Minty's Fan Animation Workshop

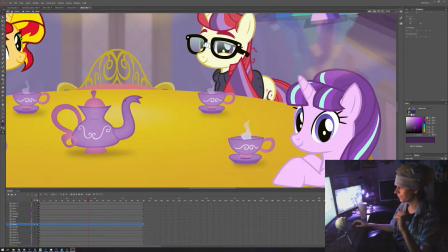(16:30)
Basically that animation, if I copy it, you'll understand really quick what this was supposed to be. Properties. Get rid of the alpha. Oh right, it was still some alpha.
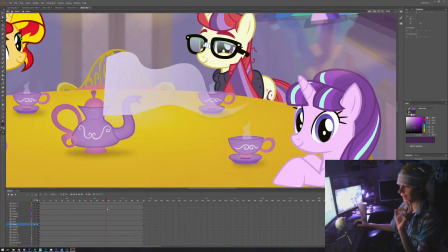(16:47)
The whole animation for Steam is just a flag that I did back in the days, and I just reused it. It was quite funny with that. And actually, I think that one was made back with Project on the Cloud.
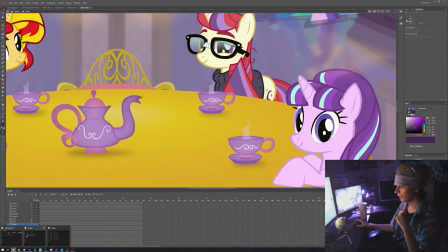(17:03)
It's been a while. And the final shot was really straightforward as well.
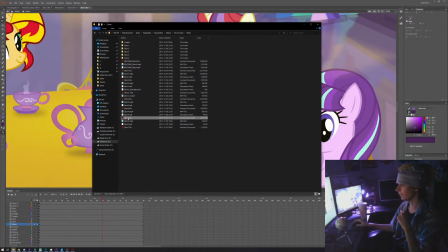(17:09)
Well, I say final. There was also credits.
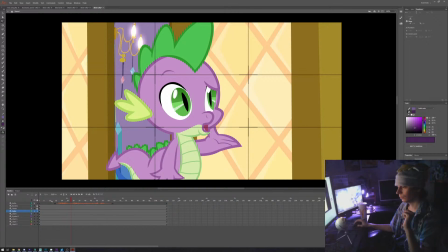(17:14)
It basically just close up. We're just goes, are y'all related to something? And the one shot is basically just going with the
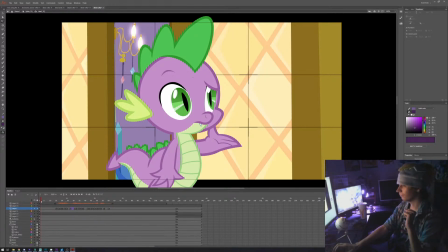(17:29)
whole shot is basically just going with mouthpieces. There was no other animation anywhere. Are you all four related or something? And that was it. I also did some basically just skewed and did some
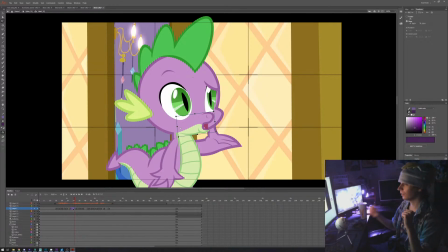(17:47)
tweening for the mouth just to get a bit more action. That was it.
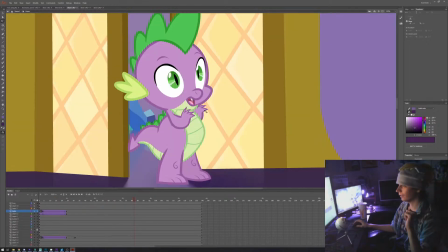(17:52)
And it was also the grid that I put just because the whole idea is that he's mostly where if you look at where he is,
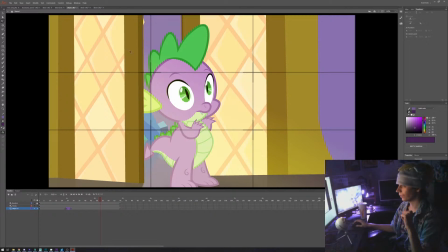(18:03)
he's supposed to be more on that side, and he's basically pointing to the right. As he is pointing to the right, obviously the reaction.
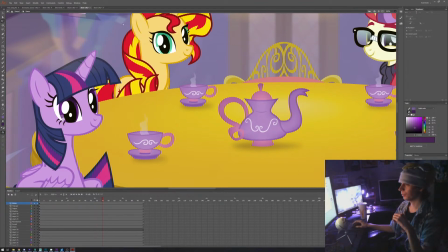(18:13)
Although it was quite tricky because the whole thing is supposed to be, frame in the center.
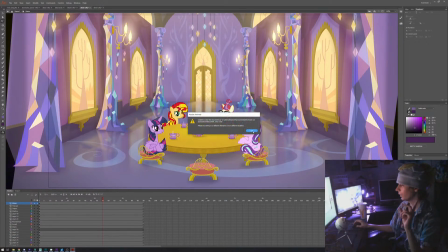(18:20)
All right. Oh yeah, I don't have the writing permission for that.
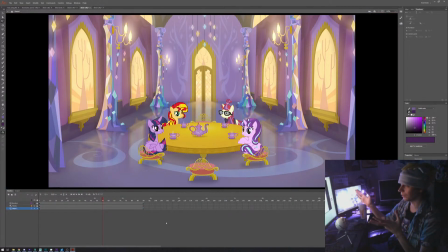(18:26)
But you basically have that. So he's looking at them, and probably should have put the camera a bit lower to frame them better.
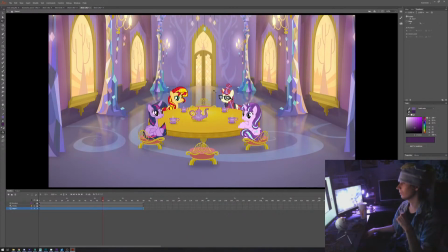(18:37)
But I also kind of wanted the hull to look fine. So yeah, that's basically it. That's only 5 shots, and I think I did that in less 3 days.
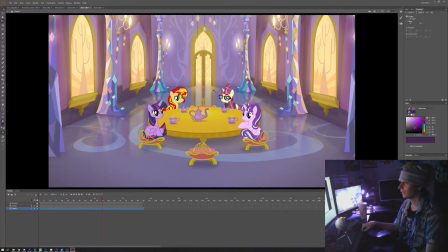(18:52)
And the whole reasoning was that I wanted it to be released like I think it was a day or 2 after the premiere. There was also, I wanted it to look good, so I put some bloom around the lights.
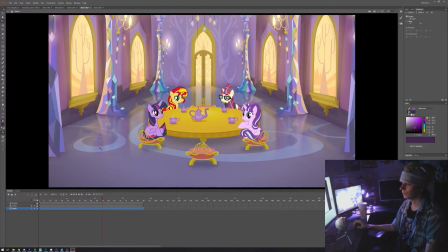(19:06)
I put the I put some basically some Fresnel in the ground. I wanted to be reflective. It really helped on that one. And the final joke,
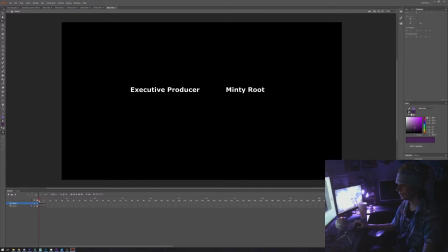(19:21)
because of course I wanted to joke, you have the credits that I wanted to do with the styled credits of the show.
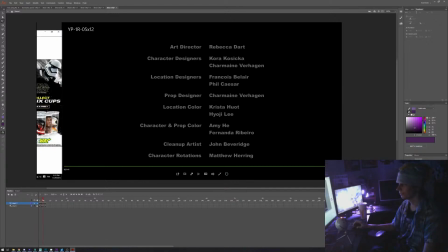(19:28)
So I basically just took screen caps to get the exact layout.
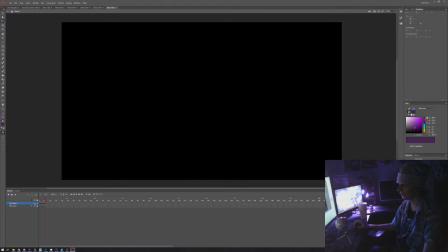(19:33)
I even had the layout of the copyright disclaimer. What was I watching on the... Okay, I don't remember what I was watching on that other screen, but yeah, to give you a good idea of how old this is,
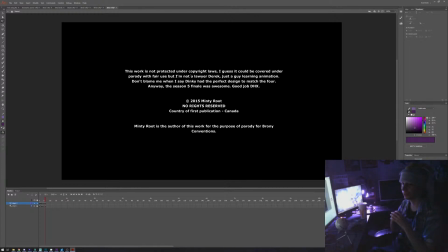(19:50)
the credits actually made a reference. It was a reference to Cool Cat. When I say I'm not a lawyer, Derek, because it was He was basically attacking people who were making reviews of Cool Cat Saves the Kids.
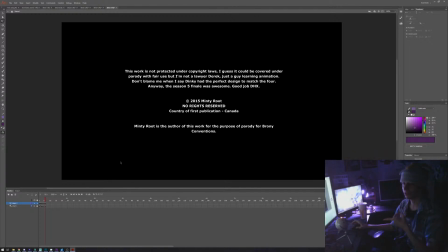(20:06)
For that one, there was actually I did something similar with the I did the one with Shining Armor throwing Flurry Heart, and that one basically just said, "Look, don't send this as me.
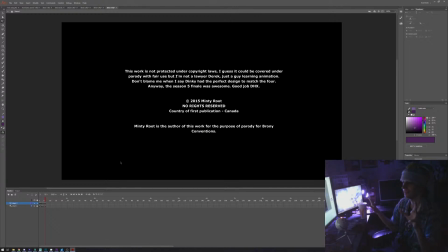(20:22)
I'm just making ads for your toys, please." And that was basically it. So, yeah, that one production was not very complex.
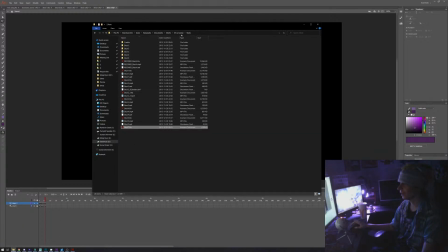(20:33)
It's only 5 shots plus credits.